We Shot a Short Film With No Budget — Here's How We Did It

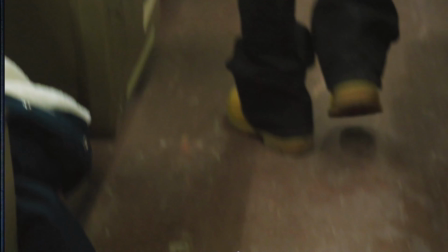Sit up. Feet flat. Breathe in through your nose for 4. 1.
Now that's the opening to the short film I just dropped. We had no budget, a small crew, and an editing process that genuinely tested me. Let me walk you through how we did it. The mood board was a continuation from the part 1 of Distant Lover.
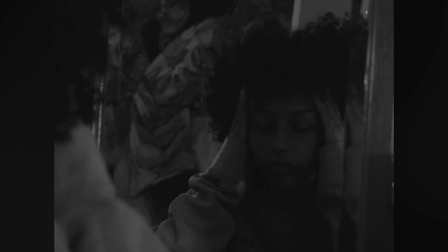Part 1 of Distant Lover focused on the female perspective of long distance relationship. Now this year on Valentine's Day, we did a part 2, the male perspective.
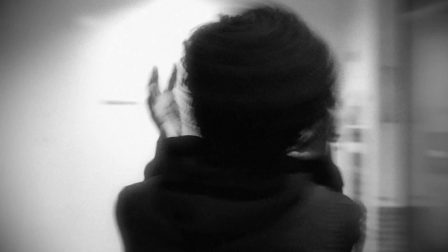The same level of anxiety, if not even amplified, came from the male's perspective of missing and wondering where his lover is.
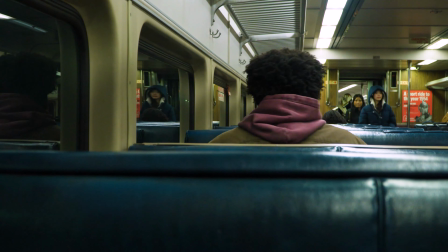He was on this train trying to race to his woman. It was difficult for him to sit with that agony, that pain, and that anxiety.
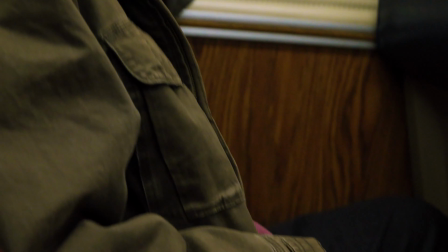As you guys can see within the film, the tension building up within him because he misses the girl he loves so much.
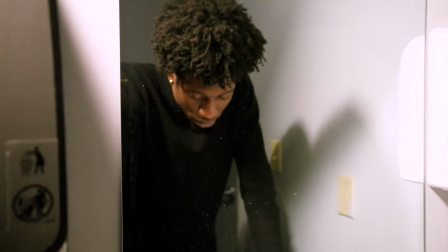And he struggles with the battle of understanding what being loved is like.
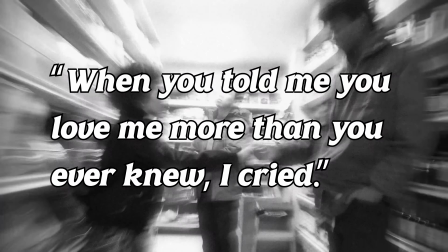As it says in the short film, even when she told him he loved him, it was hard for him to believe it. That's why he cried. It was a struggle to be loved because he could barely love himself. The story felt worth telling simply because I can put myself in the shoes of that person.
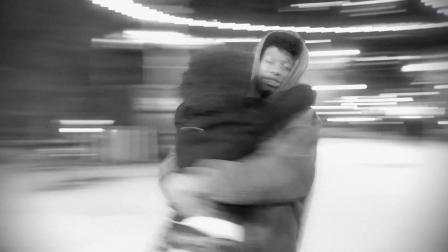Not in the sense of having a long distance relationship, battle of loving yourself and loving someone else at the same time while trying to build yourself. That is something I grasped onto, and I was like, I want to be able to tell this story. The idea of Distant Lover didn't come from me. It came from my boy Ralph because I've seen short films and other photo shoots that he's directed, and I truly believe that he has a great mind. Truthfully, I didn't have an idea of a short film I wanted to shoot or record. I just wanted to bring something to life using my background in editing videos and things like that. He gave me 2 to 3 concepts that he had in mind, and he asked me to pick. There were 2 that I wanted to pick from.
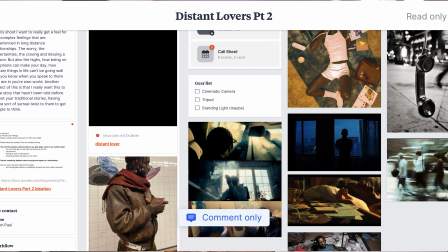I was immediately grasping to Distant Lover. Let me make it clear, the storyboard and the mood board was not from my creation. I was simply brought along to the process up to that point. My creation was the editing process, the color grading process, and actually shooting and recording some of the films. Me and Greg were both shooters. Now this is the real BTS, the behind the scenes. We had one main actor, his name was Woody. He was also featured in my last short film, Nat Viv. He did such a great job evoking the correct emotions that I pitched her off to bring him along for this short film. And after a few conversations, we agreed to bring him along for the project. And he did a great job as well.
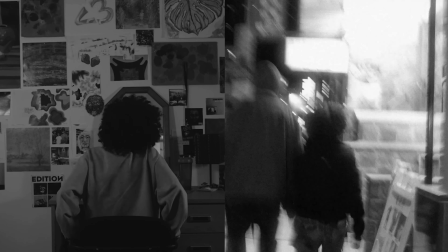So we had an actress that resembled the first woman from the first short film. She only appeared for a short amount of time. As you can tell based off these clips, she did her big one. There was no budget, so these actors and actresses were just simply close friends that we had to ask to help out, and they were more than willing to do so because they're going about their own modeling and acting careers, and they wanted to be a part of something special. When it comes to location scouting, that was mainly Ralph's job. The scenes that we had to shoot were a train scene, a bathroom scene, a room scene, and we also shot a last-minute elevator scene that wasn't really a part of the pitch, but it played beautifully within the role in itself. A bathroom and the room scene and the elevator scene were all shot in one building. Our close friend Reek, he has a studio.
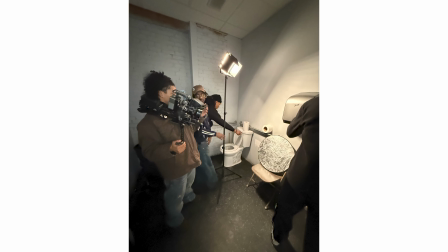We used this place to film majority of this short film. We had to use the bathroom to shoot the kind of the man in the mirror type of thing to show him battling himself through the mirror.
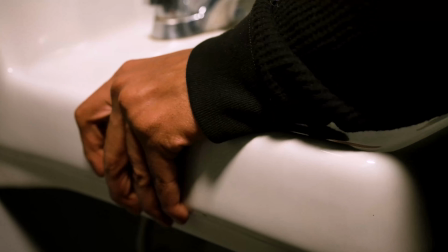We also had the hand scenes also within that as well. The elevator scene was supposed to depict psychosis or a mental state of him battling himself and battling the man and the beast within him, trying to be a better man for himself and a better man for his lady.
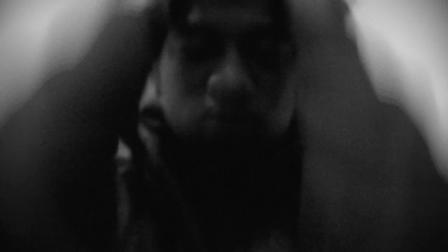So all those over exaggerated scenes of him grabbing his head, grabbing his hair, and just losing his mind while just sitting so calmly and posely within the train.
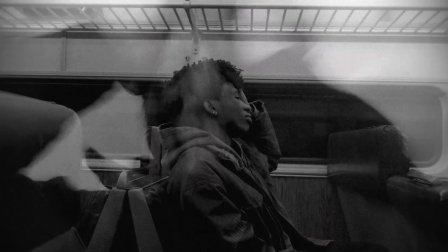We're trying to show his anxiety, and the tension building up within. That's what we're supposed to depict from a visual standpoint.
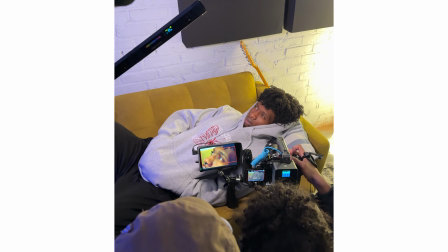Now the room scene was shot directly in Reek's studio itself. He has a sofa couch that we use as a fake bed.
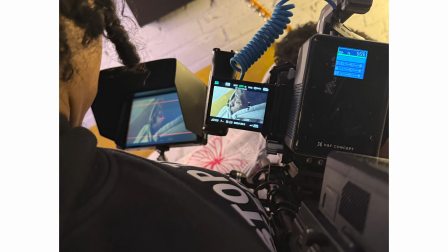We shot a couple angles, only one in the right one came from it. Another location was Chinatown.
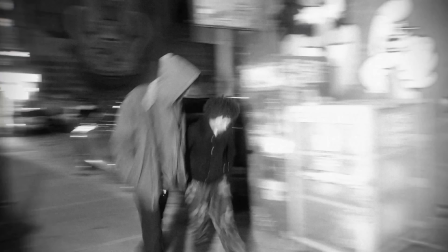We used Chinatown to resemble a city, liveliness, and like all of that.